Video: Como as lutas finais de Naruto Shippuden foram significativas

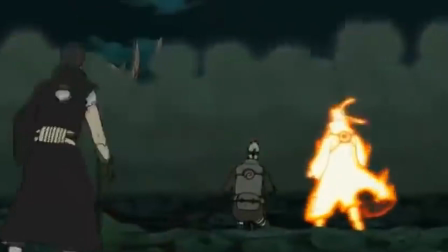5s
Quando o Naruto precisa defender as forças aliadas do Madara e do Obito, não existe um esforço significativo para tornar mais verossímil os movimentos de nenhuma das partes.
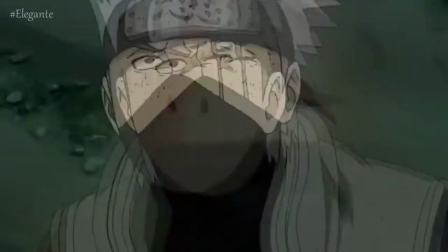15s
Tudo é mais engessado, e devido principalmente ao enorme número de personagens figurantes em tela,
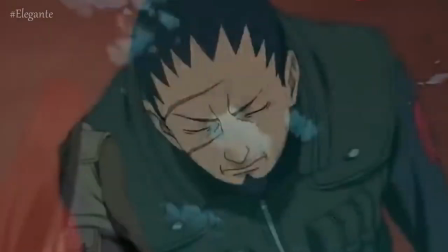20s
é comum a câmera se concentrar apenas no movimento de um em primeiro plano, com raras exceções de um segundo se movendo no fundo,
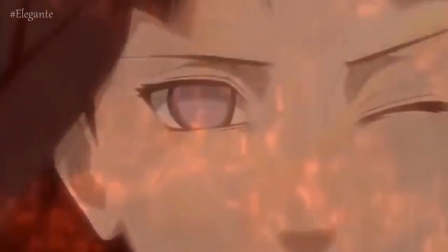27s
apenas para dar essa sensação de que o campo de visão é vivo, e não apenas um cenário estático.
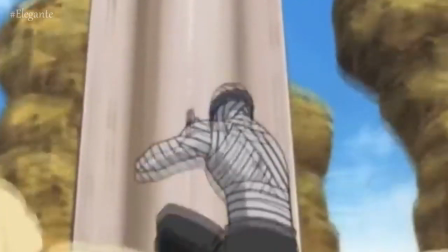32s
Diferente do que acontece quando o Madara é finalmente revivido e tem seu primeiro contato com a aliança Shinobi.
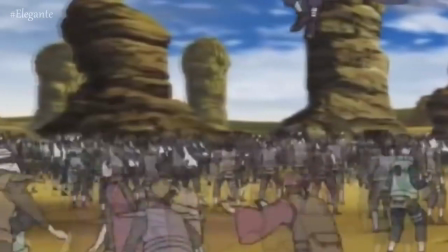37s
A ocasião já demonstra um diferencial na animação,
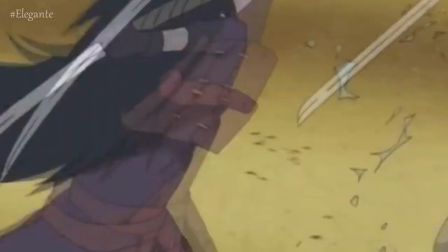40s
porque é visível um cuidado especial com o personagem para que sua atuação em combate seja condizente com as lendas e o mito em torno dele.
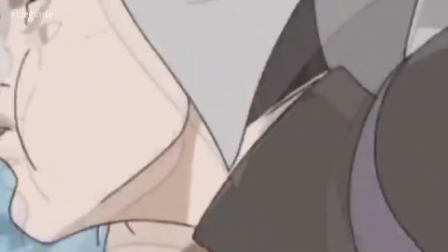49s
Durante boa parte da obra, ouvimos falar sobre como o Uchiha era um ninja lendário, o único que batia de frente com o apelidado Deus dos Shinobis, Hashirama.
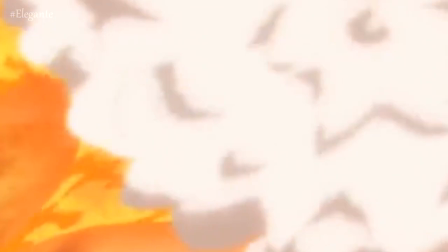57s
Sua primeira aparição tinha que ser no mínimo impressionante e arrasadora como foi, para mostrar que seu nível de poder,
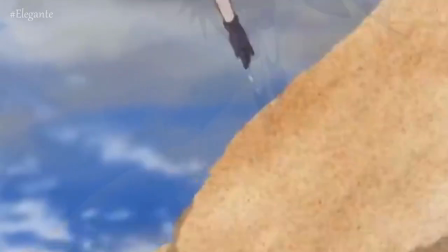64s
ainda incompleto na ocasião, simplesmente estava em outro patamar, era incomparável, e ilustrar a ameaça que Madra representava por si só.
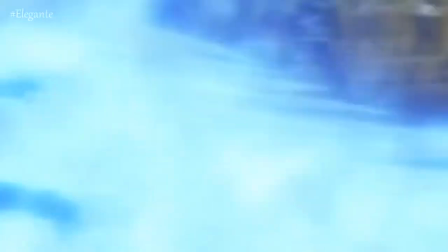72s
Essa sensação foi alcançada graças aos movimentos fluidos, claros e bem delineados dos personagens em cena,
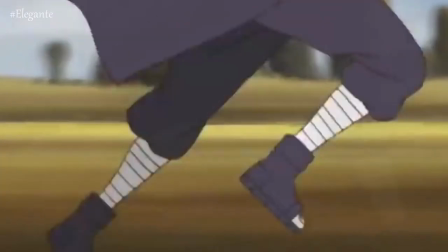80s
desde o caminhar do Uchiha, que lentamente se transforma em corrida, até a expressão de desespero ou bravura dos figurantes.
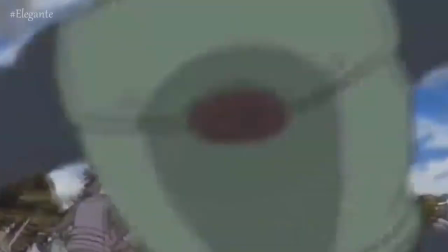87s
Quando Madara dá o primeiro golpe e em seguida parte para outros ataques,
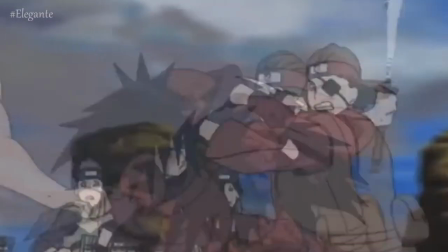91s
imediatamente é transmitida a sensação de rapidez e controle absoluto do rumo daquela pequena luta contra um exército,
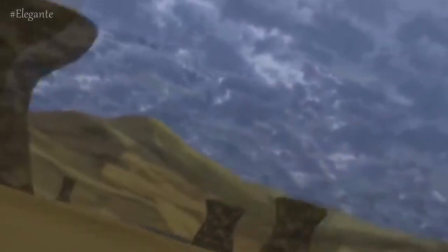98s
visto que o público consegue entender totalmente o que Madara está fazendo no campo de batalha.
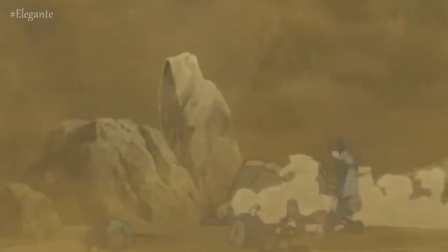102s
Mas como nem tudo é perfeito, a poeira, ou névoa constante, mesmo que faça sentido,
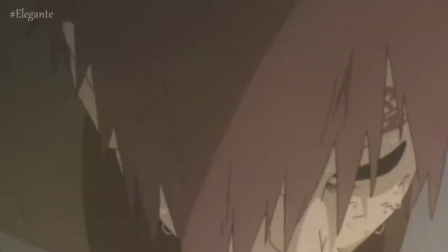108s
está ali para disfarçar a falta de informação em tela e não ter que preencher os espaços de forma específica o tempo inteiro,
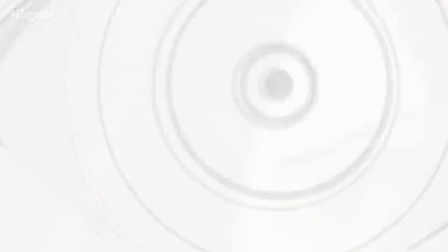114s
além de vários personagens e momentos terem sido desenhados sem muita definição,
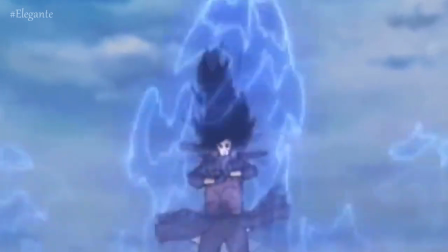118s
o que é compreensível nessa circunstância porque o Madara está em constante movimento, mudando de lugar o tempo todo para sempre atacar e desviar.
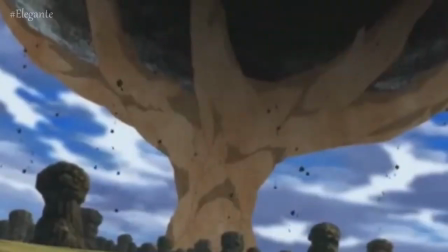126s
Então as distorções vistas e a falta de detalhamento servem para aumentar a sensação de velocidade,
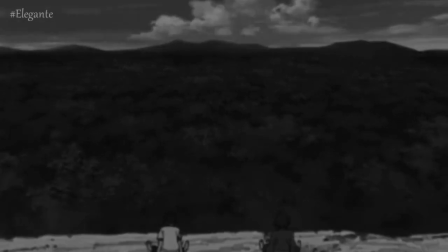131s
destacar o ritmo da luta e não desperdiçar tempo,
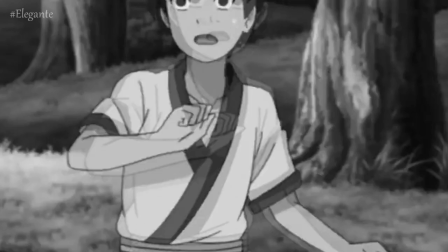134s
porque se empenhar para desenhar figurantes que ganham segundos de tela antes de serem esmagados pelo vilão não vale a pena.
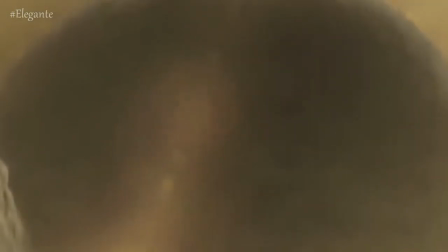141s
Ainda é difícil aceitar aquelas dezenas de personagens parados em volta do Madara observando um por um apanhar, ao invés de partirem em grande número para cima dele.
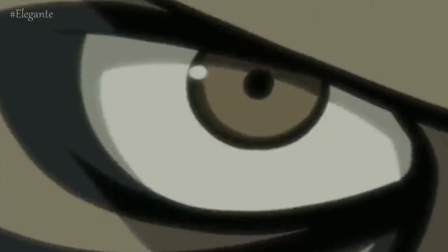151s
Contudo, também é compreensível devido ao pânico que eles deviam estar sentindo.
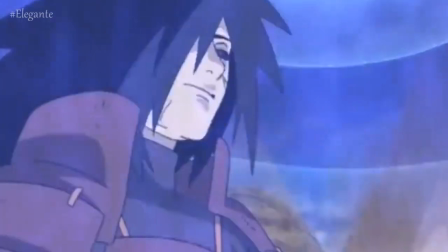155s
Mas seria injusto não destacar a maestria com que o Susanoo foi retratado.
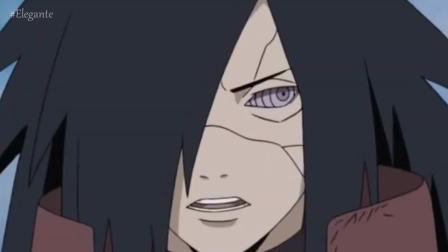160s
Seus movimentos são fluidos, orgânicos até, e na batalha contra os cinco Kags fica mais nítida ainda essa destreza.
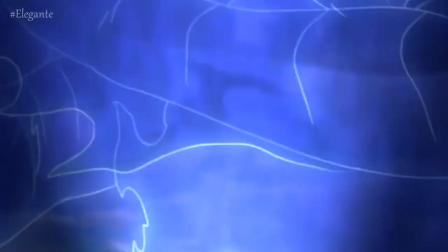167s
Aliás, batalha é essa que não tem do que reclamar.
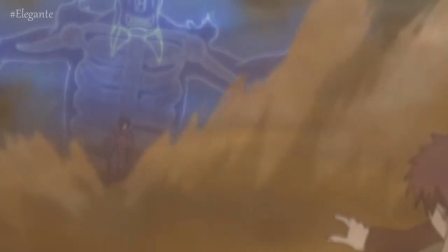170s
Os traços estão bem decentes, porém, o que se destaca nessa luta é a certeza de que Madara está em outro nível.
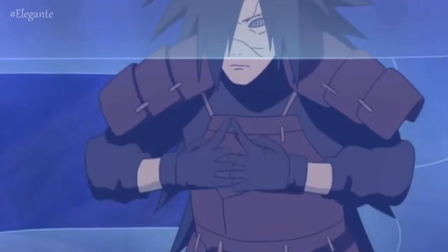177s
Ainda que os Kags tenham dado mais trabalho do que a Aliança Shinobi, atuando em equipe e executando estratégias até bem elaboradas, eles não eram páreo para o Uchiha.
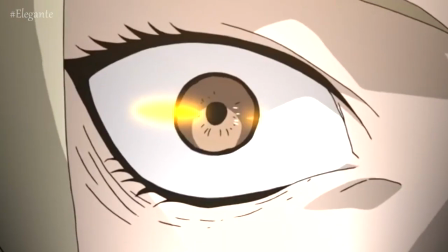187s
É interessante vê-los em harmonia, cada um entendendo no que era mais útil e combinando seus poderes para aumentarem a eficácia de um golpe.
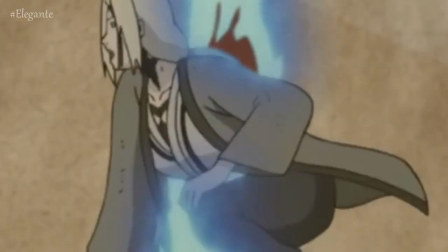194s
Contudo, em nenhum momento parece que Madara está levando aquela luta a sério, porque ele não corre o menor perigo de ser derrotado.
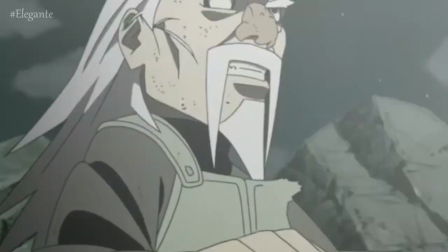201s
Pelo contrário, a cada investida dos seus adversários, ele fica mais forte e mais resistente.
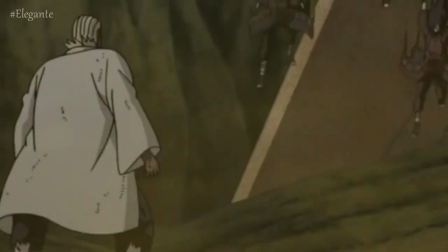208s
Curioso é que ele até expressa mais misericórdia com os Kags, os permitindo escolher se queriam que seus cinco clones para cada usassem o Susanoo,
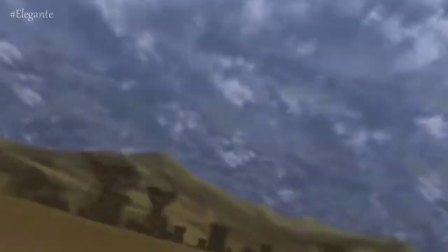215s
do que com a Aliança Shinobi, que teve que enfrentar não um, mas dois, meteoros imensos, caindo em sua direção.
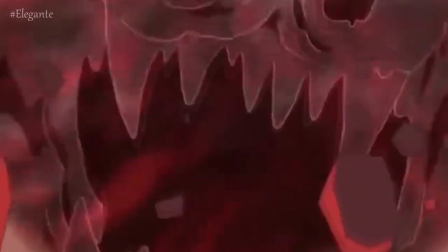222s
Quem não teve misericórdia foi o Gai, que realmente deu uma surra no Madara, e provavelmente, se fosse o protagonista, teria vencido a batalha.
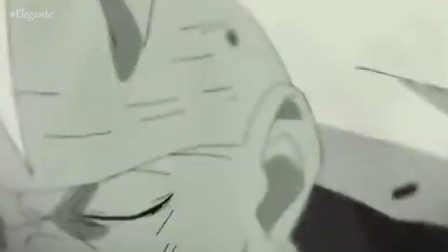230s
Detalhe que ele não é um Uchiha ou de qualquer outro clã famoso, não tem uma reserva absurda de chakra,
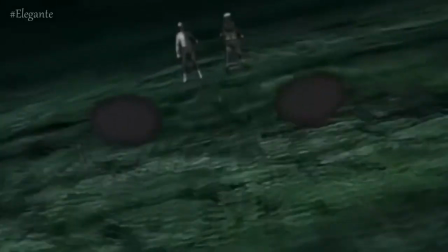235s
não tem Keike Genkai, não é Chinchuriki e nem era o escolhido da profecia. Apenas tinha o Taijutsu como vantagem.
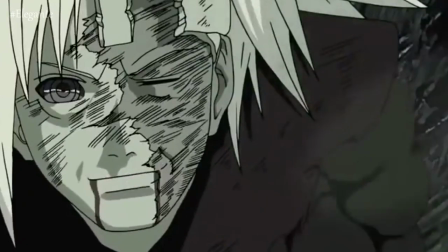242s
E após fazer o Madara sentir o gosto da morte, Gai foi declarado pelo próprio, merecidamente, o ninja mais forte.
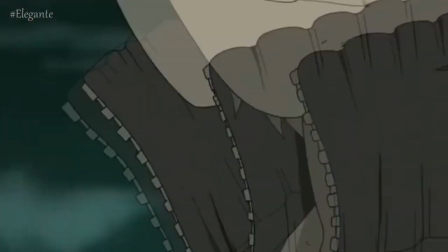249s
Essa luta é bastante significativa porque, de certo modo, é a versão Shippuden de Gaara vs. Rock Lee.